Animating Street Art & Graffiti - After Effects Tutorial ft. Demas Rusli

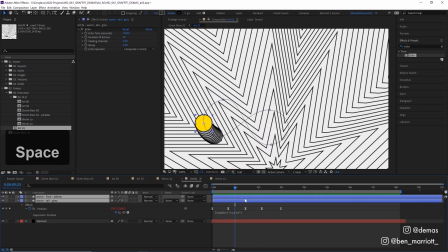4:01 Now to get another version of this worm, I'm going to select both these layers, duplicate them with Control plus D, and then I'm just going to get those layers and drag them until they are pretty offset with that first worm,
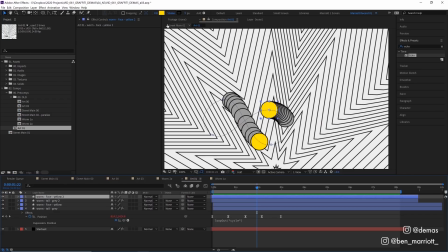4:12 and then when we play it, they won't really meet. There we are. And then let's change the fill colors on both of those layers as well, so they are inverted. I'm going to select those top two layers, our new worm, and pre-comp them by pressing Control Shift C and call that Wormy01, and pre-comp our other worm as well. And then from there, I'm just going to select both of those comps, duplicate them,
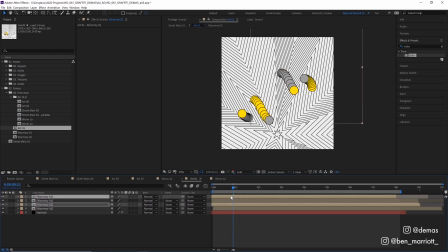4:31 and then drag them and move them around our canvas, maybe offsetting their time slightly and rotating them.
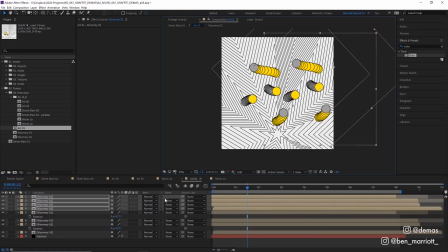4:37 And let's duplicate them all again, drag them over, rotate, and then add some more offset.
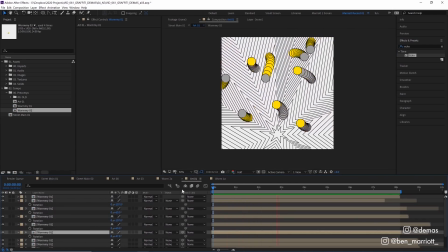4:42 And now we've got our comp filled up with worm shapes, and we can go back and change the position of these later if we need to.
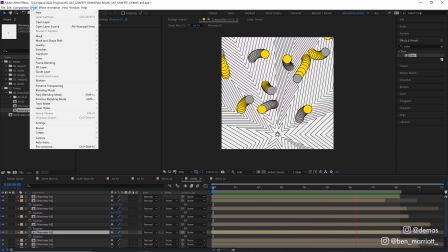4:47 Now let's also create a new adjustment layer to put a few effects on,
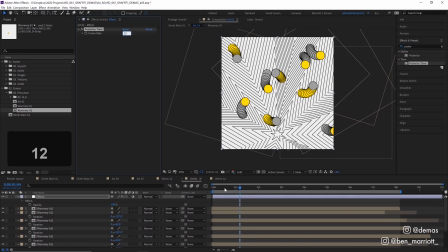4:51 and let's add the effect posterized time and set that to 12. because a lower frame rate like this is going to look a little more natural on the wall,
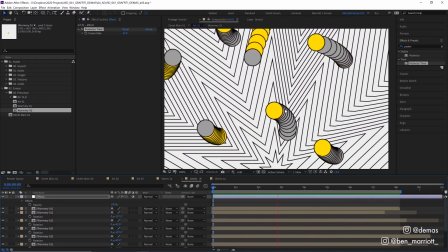4:58 so the animation doesn't look so super smooth and digital. 12 frames a second should work fine for this.
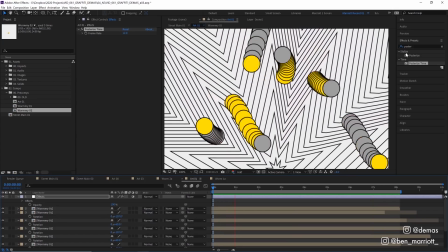5:03 You could go a bit lower or a bit higher. We're also going to add a turbulent displace effect.
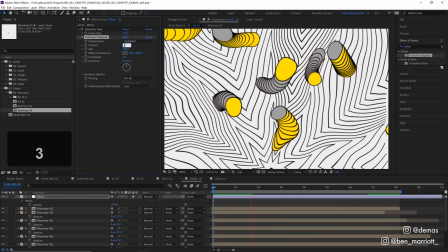5:07 I'm going to set the amount a bit lower to 30, and then the size really low to 2 pixels.
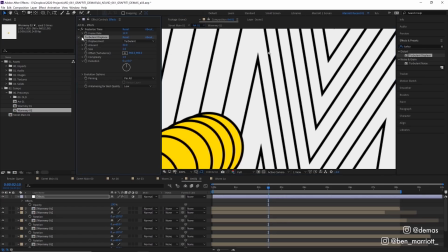5:12 Now what this is going to do, if we zoom really close in and flick it on and off, is just create a bit of grit and bumps to these lines. So it kind of looks like the texture of the wall will have affected how these lines were painted on. And now we're ready to composite this onto our wall.
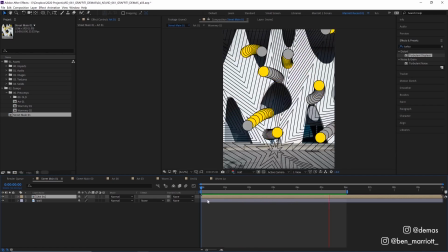5:26 So in a new comp, we have both our wall image and our street art comp ready to go. So first, let's select our art layer here and change the blending mode to multiply,
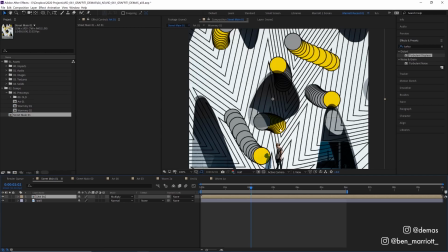5:34 which keeps only the dark value so we can see all the texture and everything underneath, and then move it around to line up the base of our star with this chap's legs.
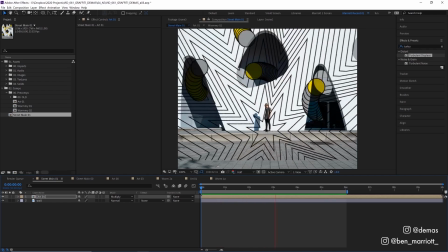5:42 Now, our wall is facing our camera pretty much straight on, but if your wall has a bit of perspective, like this wall for example,
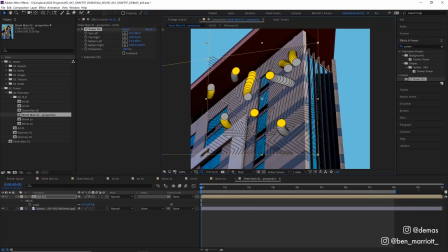5:48 all we need to do is add the effect power pin and then drag your corners to line it up with the edges of the wall.
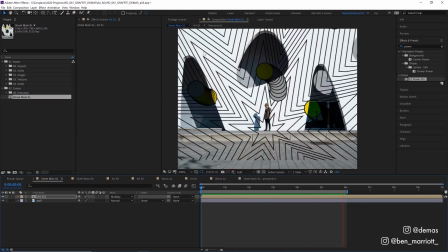5:58 And there you go. And now let's remove our street art from these windows and holes in this wall and the floor as well. And to do that, we're going to use a mat.
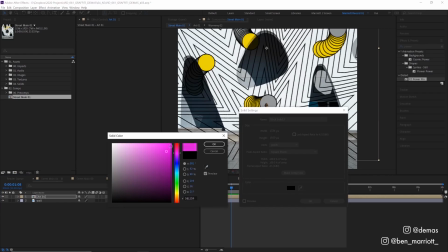6:05 So let's create a new solid with Control plus Y, and let's make it reasonably bright so we can see it, and turn down its opacity so we can see our wall through it.
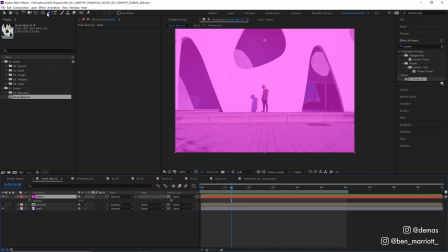6:13 And let's hide our art layer as well, because that's only going to distract us at this point. Using our pen tool up here on the left, I'm going to click and just draw a rectangle over the ground.
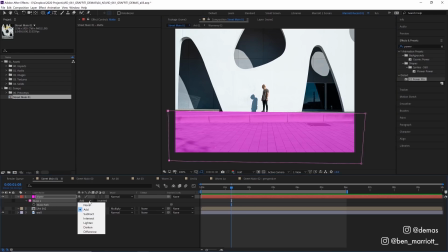6:22 And then I'm going to press M on our keyboard to bring up our masks and set that to subtract, and then try to line it up a little nicer as well.
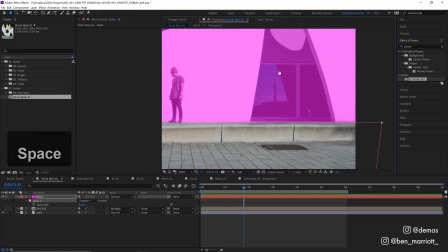6:29 And we just want to mask out all the areas that aren't our wall. So I'm going to go in and draw another mask over these holes in the wall
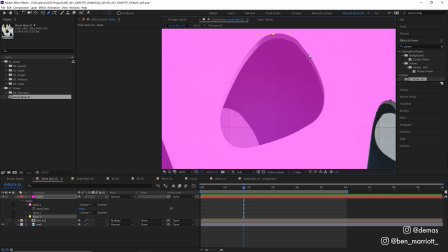6:39 and just set them all to subtract, and continue to do that for all of them. And now we have a pink layer that covers our entire wall.
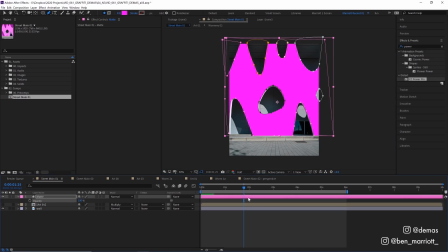6:48 So let's turn its opacity back up to 100 and make our art layer visible again. And making sure our art layer is underneath our mat, we're going to change the track mat to alpha mat. And that will only make what's visible in our mat visible on our street art layer. Now that's getting close, but our art is still going on top of this guy here.
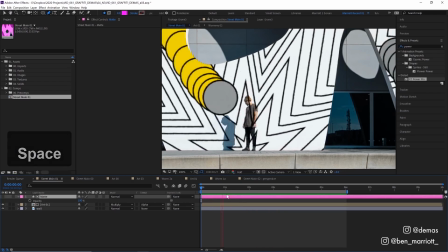7:06 So what we could do is subtract him from our mat as well, but he is a much more complicated shape than these holes and the ground, so it's going to take a lot of time to draw perfectly around him.
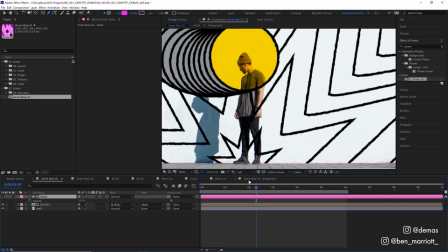7:16 But because he's on a solid white background, this is going to be really easy. So all we have to do is get our wall layer over here,
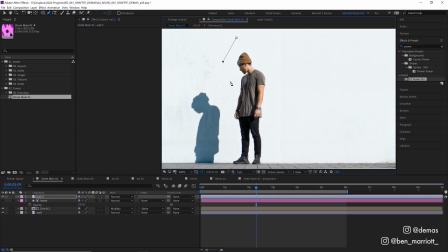7:22 duplicate it, bring it on top, and with that pen tool selected, just draw roughly around him, only really making sure we don't get shadow involved.
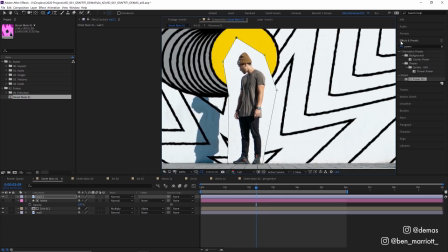7:30 And we're going to treat this kind of like a green screen. So you could do this a couple of ways. You could add the effect color key and then select the white here, and then play with these settings until his edge looks nice. Or what we can do is add the extract effect, and this brings up this histogram where we can see the dark and light values.
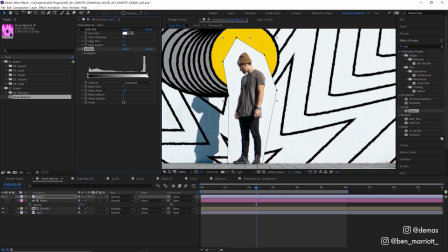7:48 And because we know we just want to remove all the light values from this, we can click on this bar underneath and just drag that to the right to remove all the light values.
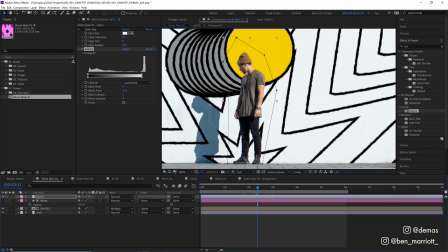7:55 And there we are. Now there's a couple more things to make this effect look a lot more realistic. The first thing to do is sort of color match our art with the scene.
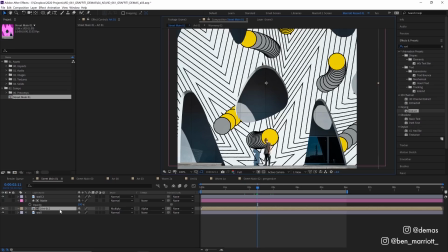8:03 Now we've got a pretty limited color palette and it's mostly neutral, so the only thing I think we need to do here is turn the opacity down to maybe 85.